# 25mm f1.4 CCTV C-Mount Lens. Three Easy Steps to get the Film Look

Good morning.
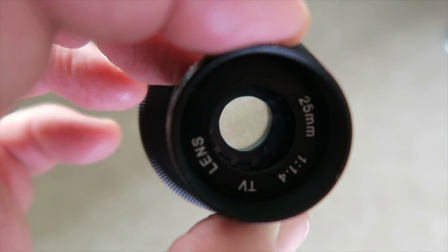I recently posted a short video reviewing this lens, a 25mm CCTV camera lens at f1.4.
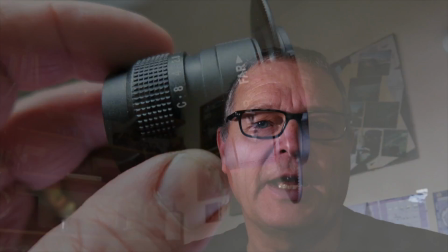It's really inexpensive, £16 from eBay, a great buy, and it's really good to create what people call the film look. I'll post a link to the review below in the description. But when you've got one of these lenses, what do you do with it?
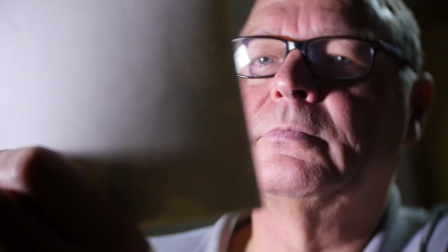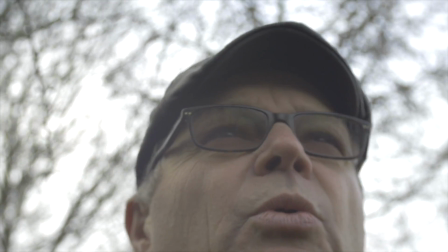So, here are my 3 easy steps to create the film look. Step 1 is the camera settings. Step 2 is the lens. And step 3 is post-production. First, set your camera to manual. You must have full control over your camera before you can really create the film look. The basic settings to get the film look are quite simple. First, set your camera to shoot at 24 or 25 frames per second. If it doesn't support that and it's 30 frames per second, don't worry, but ideally 24 or 25 frames per second. And then set your shutter speed to twice that value.
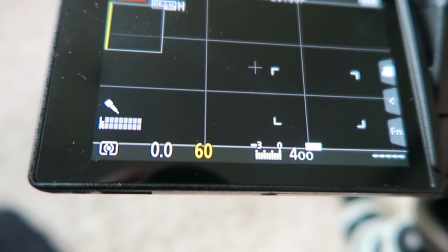So if you have 24 frames per second, set 1/48th, or as near as possible, 1/50th of a second shutter speed. The reason for this is it helps create that film look, the motion blur that we're all used to when we're looking at cinema films. Next thing is to set your ISO as low as possible. Today I'm shooting at 200 ISO. That's the sensitivity of the sensor to the light falling on it from the lens. For even more control over your films, go into the picture profiles in your camera settings and adjust it to neutral.
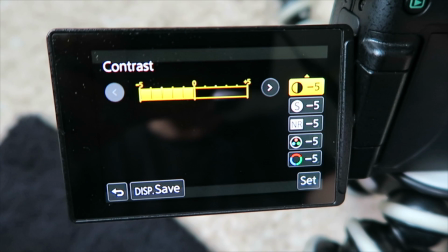Today I'm using a Panasonic GH4 to shoot this video, and I'm using a Cinelike D picture profile,
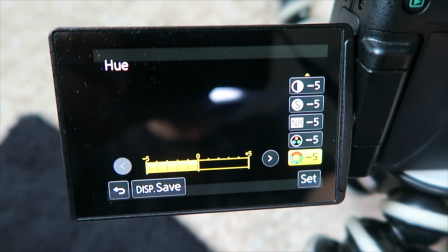but modified by setting contrast, sharpness, noise reduction, saturation and hue all down to -5. I always try to capture the film I want in the camera. I don't really like doing too much post-production, but it's surprising what you can do, even with a simple editing program like iMovie.
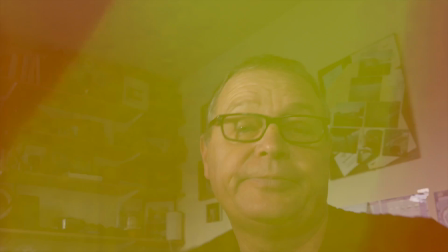Film burns, for example. Quite good if you want the vintage look. Weather? You could make it snow indoors. But perhaps the single most important post-production feature that I think nails the film look is this.
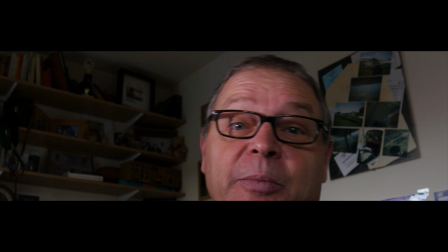I'm now in CinemaScope. Look at these bands above and below.
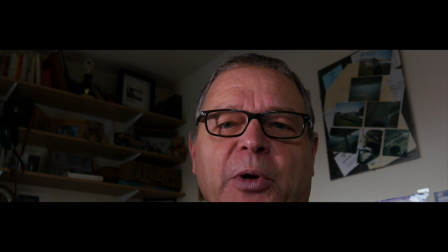That just nails the film look. That's done in post-production.
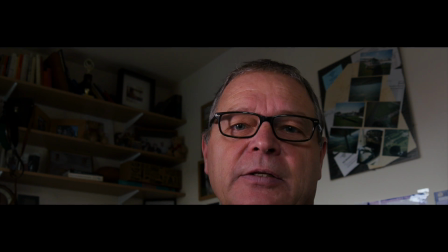But remember, if you intend to put a mask on your film in post-production,
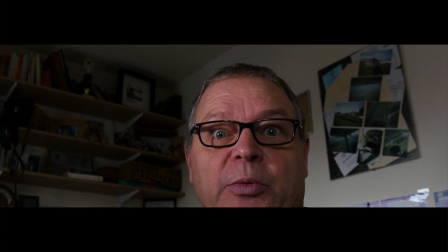to put a CinemaScope profile in there,
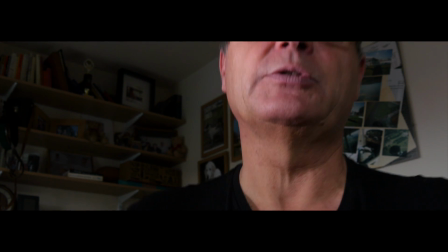don't forget to adjust how you film, because you could get it all wrong quite easily.
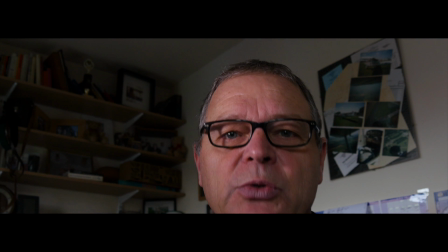So remember that you must shoot with that picture profile in mind.
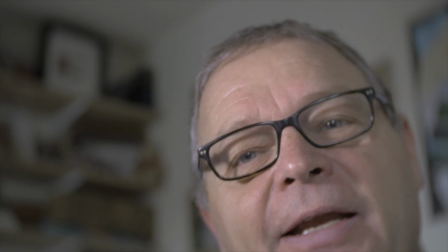Time to fit the lens. Okay, now the 25mm CCTV lens is fitted to this GH4.
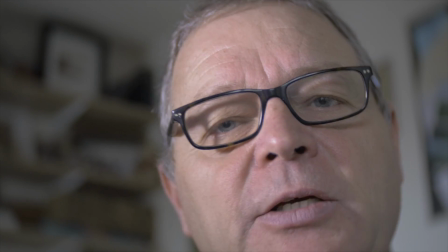Remember, a lens like this does not communicate with the camera body.
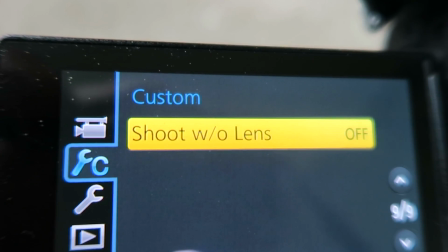You have to go into the custom settings in the GH4 and set it to shoot without lens.
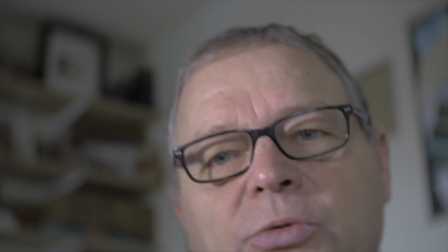Okay, this is where the manual controls start to take effect. Look.
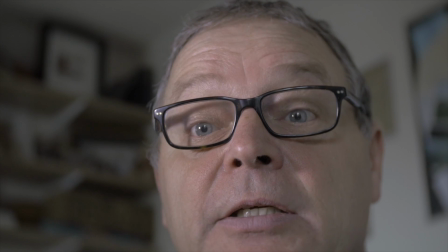That is the stepless aperture. So you'll be adjusting your aperture with that to get the correct look.
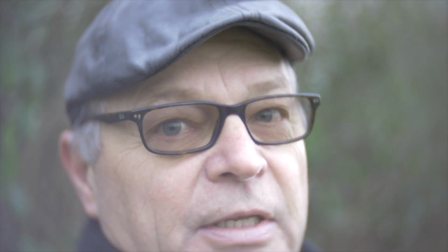Okay, we're out in the woods now, and you can see the difference that this little cheap lens makes to the image.
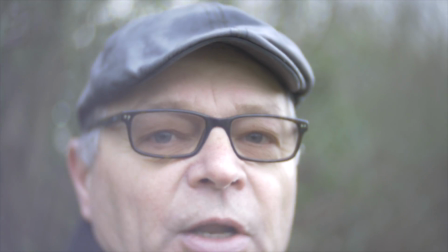It's got that lovely dreamy look and a very shallow depth of field.
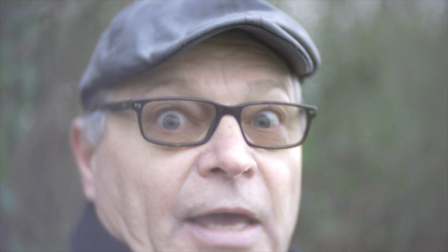Look in the edges, you'll see just how hazy this lens is, but it's a great effect if you're trying to achieve the film look.